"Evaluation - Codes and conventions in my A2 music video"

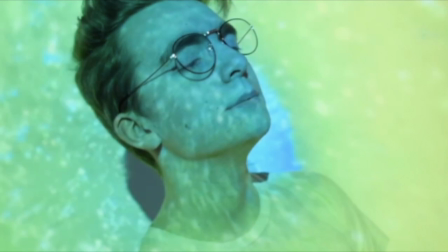This links to Dick Hebdage's theory, which suggests that people will watch videos which feature people who are similar to themselves so that they may gain further knowledge on how to become a part of that subculture. By using an unusual camera movement, we were able to present the artist as unique, which is something a viewer may relate to and identify with.
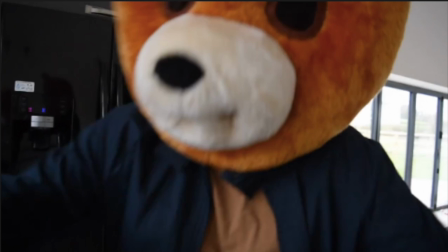Point of view shots are commonly used in pop videos so that the audience can experience the happiness that the protagonist feels. Although they are not used in alternative videos, the nature of our point of view shot, which displays something that is causing distress to a character, is typical of the alternative genre. In that way, we have developed this convention appropriately.
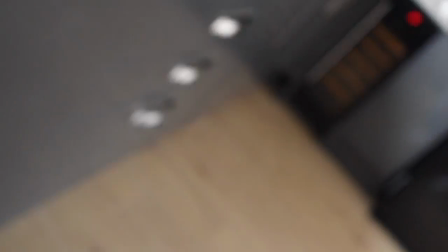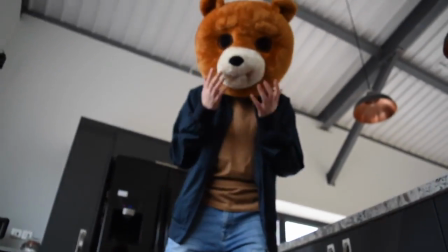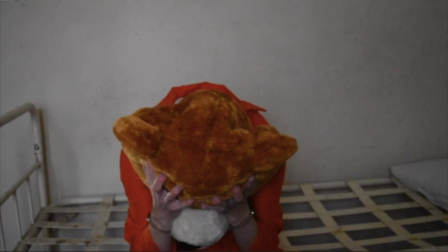Another convention we developed was the narrative we used. Like most indie videos, we did explore a more thought-provoking storyline, but we did still add elements typical of the pop genre to this narrative. For example, whilst most indie videos mainly focus on the domestic violence part of the narrative, as Alt J did, we also focused on the relationship before these events.
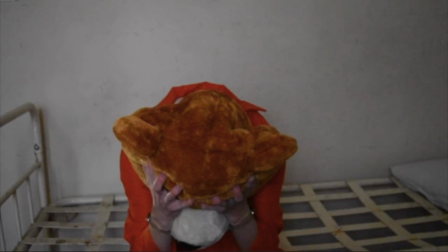We did this so that the audience could relate to the characters, making the final scene even more shocking than if we had based the whole video on that scene alone. This allowed us to explore Prop's character type of the false hero, which I think made our narrative and entire video more engaging. The style of narrative also involved a plot twist, which due to the shock factor made it more memorable.